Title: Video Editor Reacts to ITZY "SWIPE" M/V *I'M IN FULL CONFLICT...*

Okay. Hey Screen Bean, I'm Jordan. I'm edited music videos for guys like these. It's time to watch freaking Swipe. Swiper, no swiping. What's wrong with me, bro?
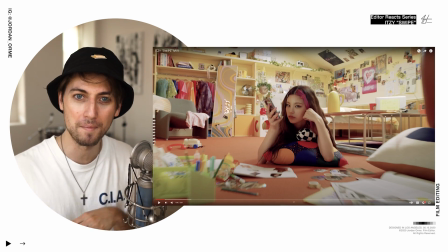That's cool. That's cool. I like how they emulated the floor by like having her draw on glass and shooting the camera up through the glass.
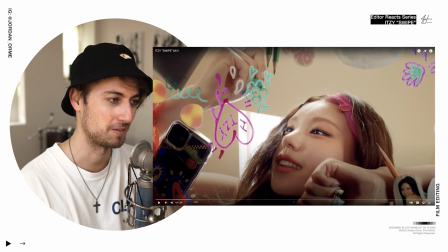It's like the ground POV. We're just dirt compared to ITZY.
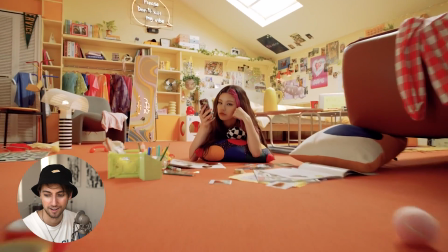What does this song sound like? You're my best friend. You're a real bad.
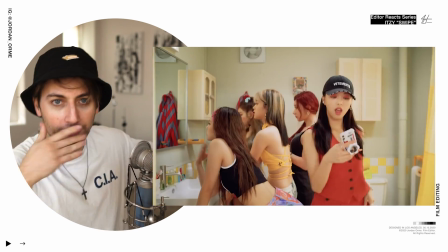Got my own money. I don't need no. At the strip club. Now it's 2, 3 M's. Now we working. Bro, it's literally Saweetie and Doja.
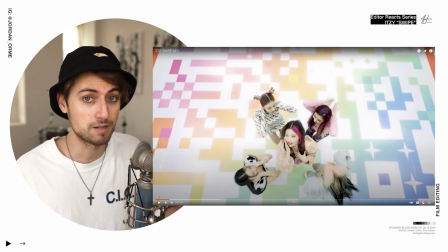It's literally best friend. I'm not gonna lie. This is probably my favorite K-pop song right now, and it's working.
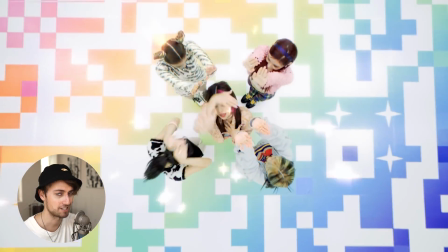All right, let's get into some editing. That's just a great After Effects transition that I have no idea how to do.
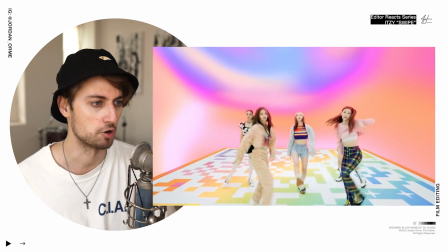I have to Google it.
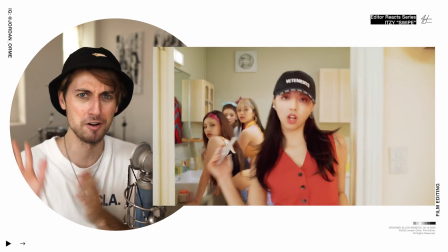The camera moved from the dance?
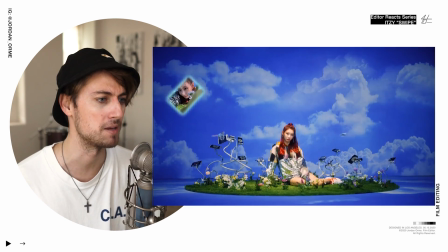Yes, step on me, please.
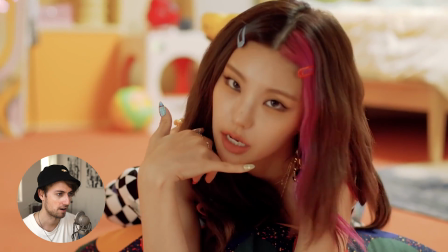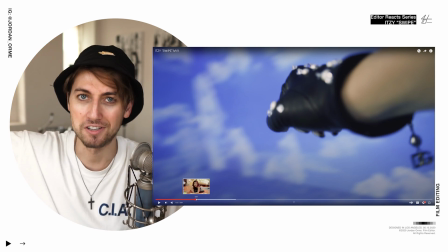They did like a picking up of the person and moving them around transition.
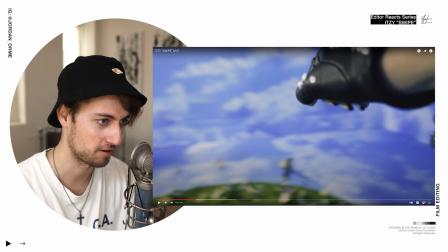We had our girl just chilling here. And then we have a hand pick her up. We can see the set, so shout out to the crew.
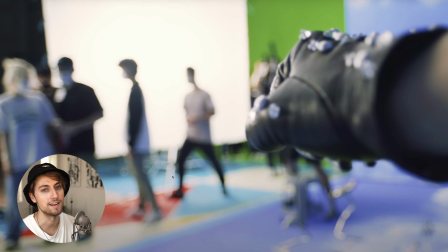Shout out to Mario here, you know? It's his first day as a PA, so he's just kind of hanging out, you know?
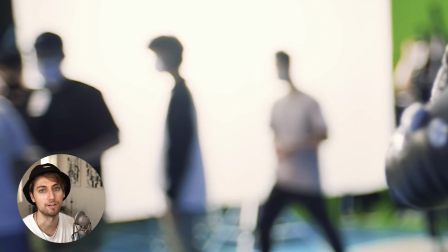Just trying to learn. Good job, Mario.
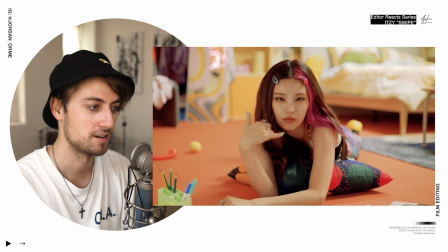But I didn't get it the first time I watched it because we cut to the shot in between, which messed up my thinking.
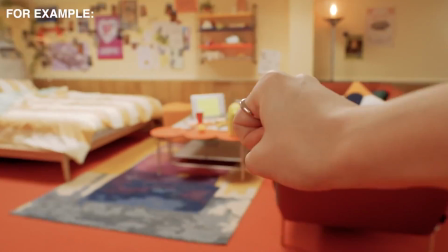If we transitioned from picking up and then do some kind of transition to the other hand and then put her down, it's a clear uninterrupted transition and it makes a lot more sense within our brains.
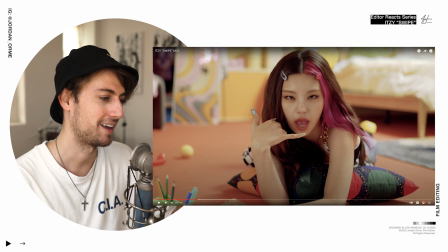But because we cut to this phone shot in between, it kind of diluted the effectiveness of the transition.
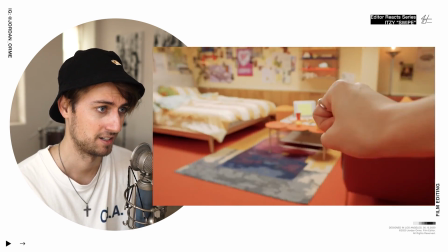It was a sweet idea though. Yeah, I would have liked to just put them together, but apparently the timing didn't work.
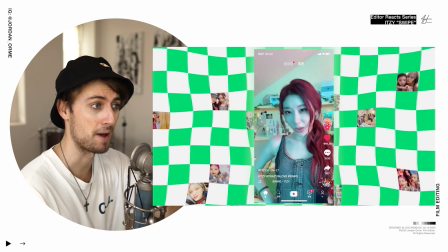This background is sick.
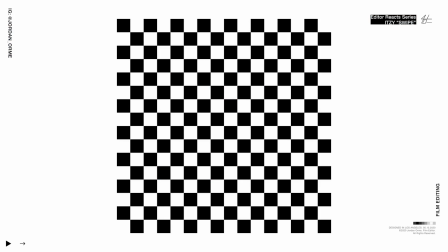Wow. The background is just checkers, but they added one extra adjustment layer, which has turbulent displacement on it, which makes it be all warbly and warbly.
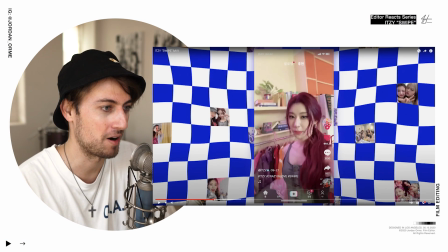I love that they're shooting on iPhones. That's incredible. You don't need a freaking cinema camera to make a music video.
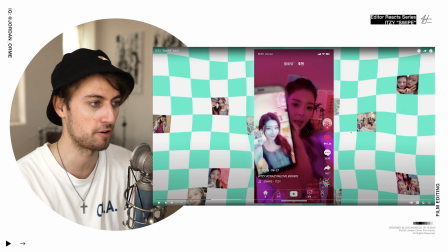You can shoot on iPhones and just put a fun background. You're done.
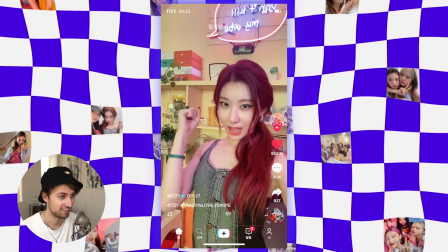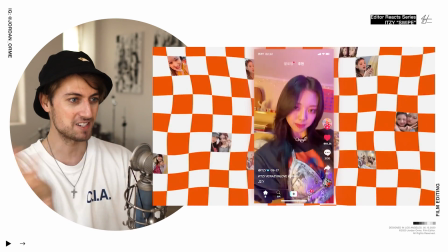Yes, using the background to emphasize what's happening on the phone. The dance was so hard. That was legitness. What were they doing with their arm? I don't know, but I loved it. I love this song so much.
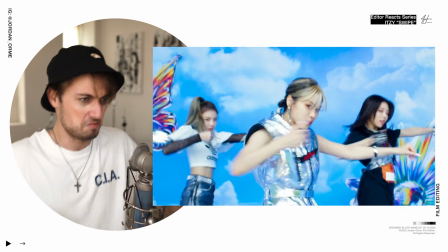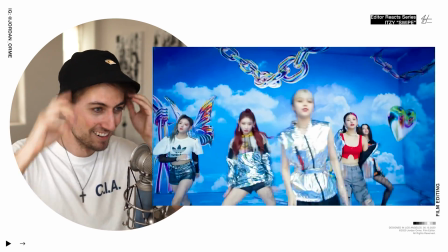The swagger is off the charts.
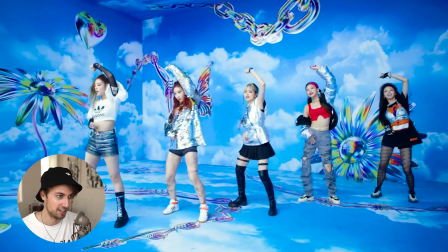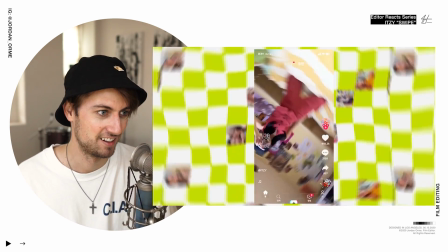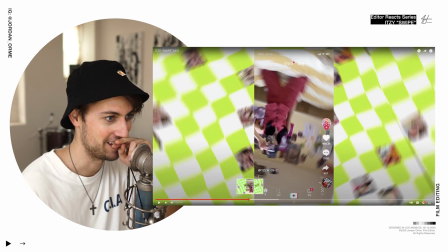Okay, wow. How did they do this? Her phone is floating.
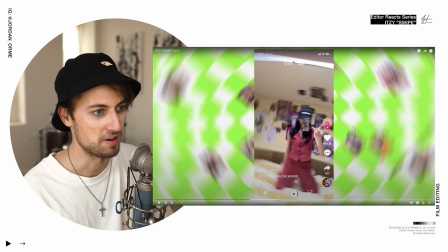Look, she's not touching it. She's just putting an L up because she knows how much of a loser I am.
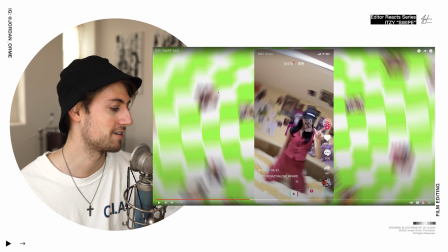I think this is how they did it. You know they have one of those poppy things that like stick to the back of your phone? I'm guessing they tied like fishing line to it and attached to the ceiling, so when you let go, it'll just rotate.
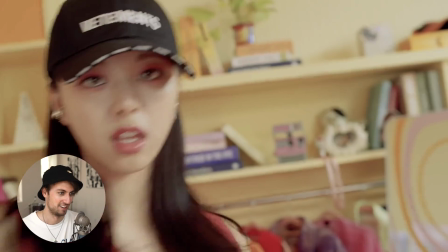Swipe, swipe, yeah, to the next.
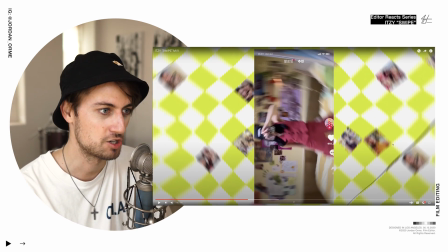The way that they're using the background here to emphasize whatever camera motion is happening,
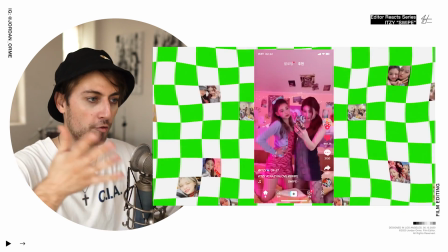it creates an emotional effect because the whole frame that we're seeing is doing the same camera motion.
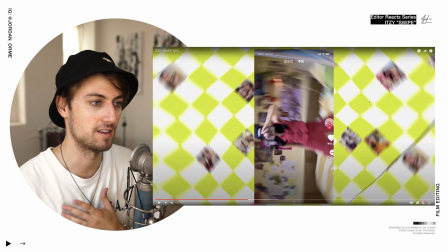If it wasn't, this would look so lame.